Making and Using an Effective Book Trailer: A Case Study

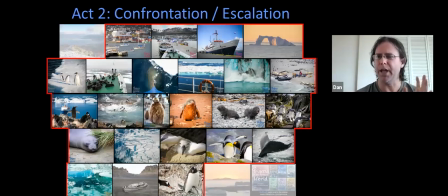My next act is Act 2, the confrontation or the escalation, and the majority and the bulk of the visuals are in this. Now you might seem that this is kind of a little bit off balance because, wow, I only had one scene in Act 1 and Act 2 has got all these other scenes.
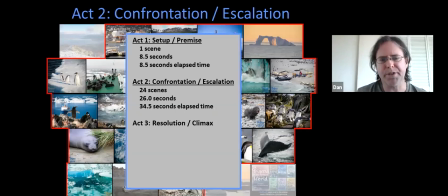But really what's happened here is Act 2 has got 24 scenes, but most of these scenes are only less than a second. It's a montage. Remember how I talked about we don't have video of our characters in these great spots doing what our book is telling us.
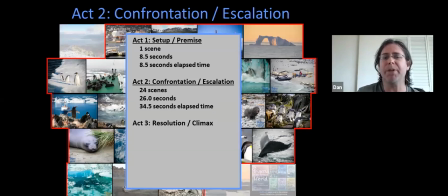So I'm using the assets that I happen to have from my book, which are these photographs. And so what I decided to do is to use a photo montage to kind of create the action and tell some of the story. So here again, I have 24 actual scenes.
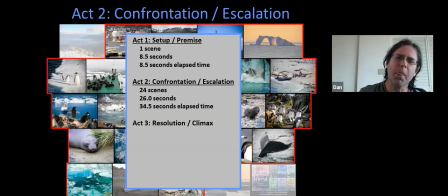Most of them are less than a second. A few are about 2 seconds long. And now 34.5 seconds have elapsed into the trailer.
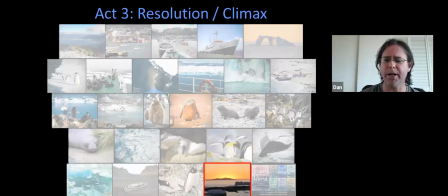Then we get to the resolution, the climax. Again, in this case, only one scene.
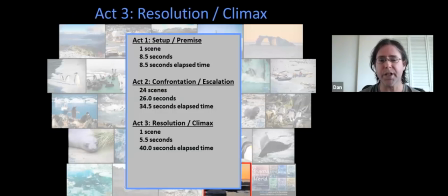It's a longer scene compared to the rest also. It's 5.5 seconds, which brings my entire trailer in terms of the content to 40 seconds.
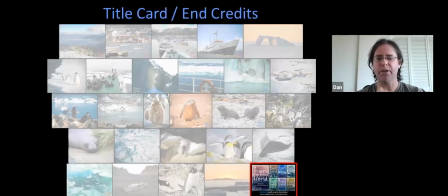Now, of course, after that action, after those 3 acts, we want to make sure people know about the book.
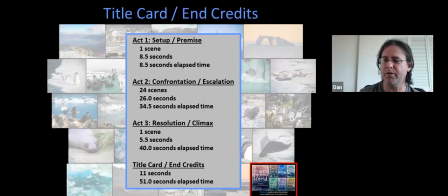We have our end credits. And so here I have 11 seconds for the end credits that show the viewers, a little bit about the book and where they could find it. A total of 51 seconds now has elapsed. My whole entire video is 51 seconds.
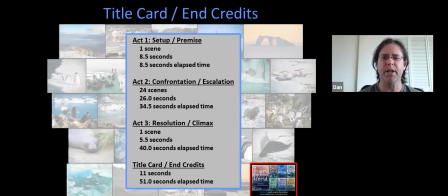And we're going to get into some of the data soon and why why some of this is important to kind of have something shorter and sweeter. Because the other thing too is, the longer your video is, the more content you have to develop for it.
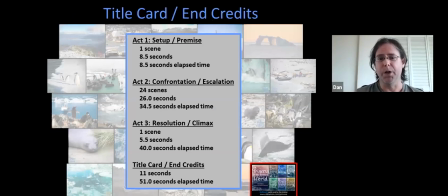And creating videos costs time and money to do. So every second that goes by is a lot of expense and work. So if you can condense things, number one, it makes it more cost effective for you. But again, people have short attention spans anyway, so it also helps in that way.
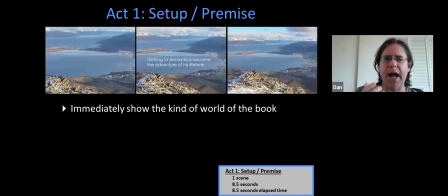So now let's dig a little bit deeper into the scenes. So in Act 1, again, I have this one scene and I show 3 different times on it. And what I'm really doing is I want to show immediately what the world of the book is.
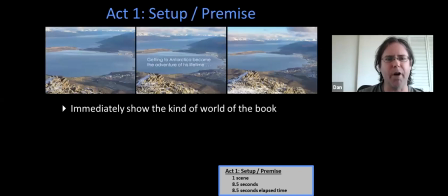And I do this by coming in to this one photograph of Ushuaia Bay in the tip of Argentina. You can see on the top right, there's a port there, and maybe there's some mystery, but instead of zooming in, I actually pull out.
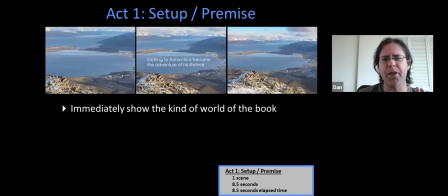And I'll explain a little bit why I do that. But the other thing I do is I create this epic statement. And I want, since I don't, again, have my actors having dialogue or anything like that, I want to set the tone.
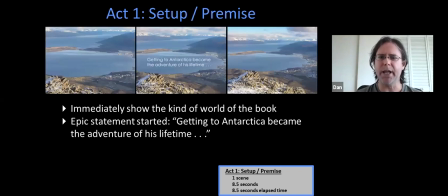I want to let people know that there's something happening. You know, getting to Antarctica became the adventure of his lifetime. Okay. And then I have the ellipses there, which obviously indicates there's going to be something else. But sometimes ellipses mean like, is there a twist coming up? So this is a little bit of a hook.
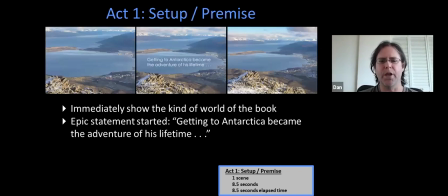So very quickly on, I show this to get the reader, the viewer, to see this really quickly. So I'm giving a lot of information really quickly, really early on. Now, as I start to move away from the bay, again, this one scene is 8.5 seconds.
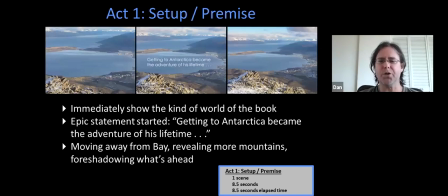I start to move away from the bay, and now you can start to see the mountains closer in the foreground, and you can see more of the mountains in the background. And you're like, wow, this is there's something coming on. This is maybe potentially foreshadowing of what this whole book and this trailer is going to be.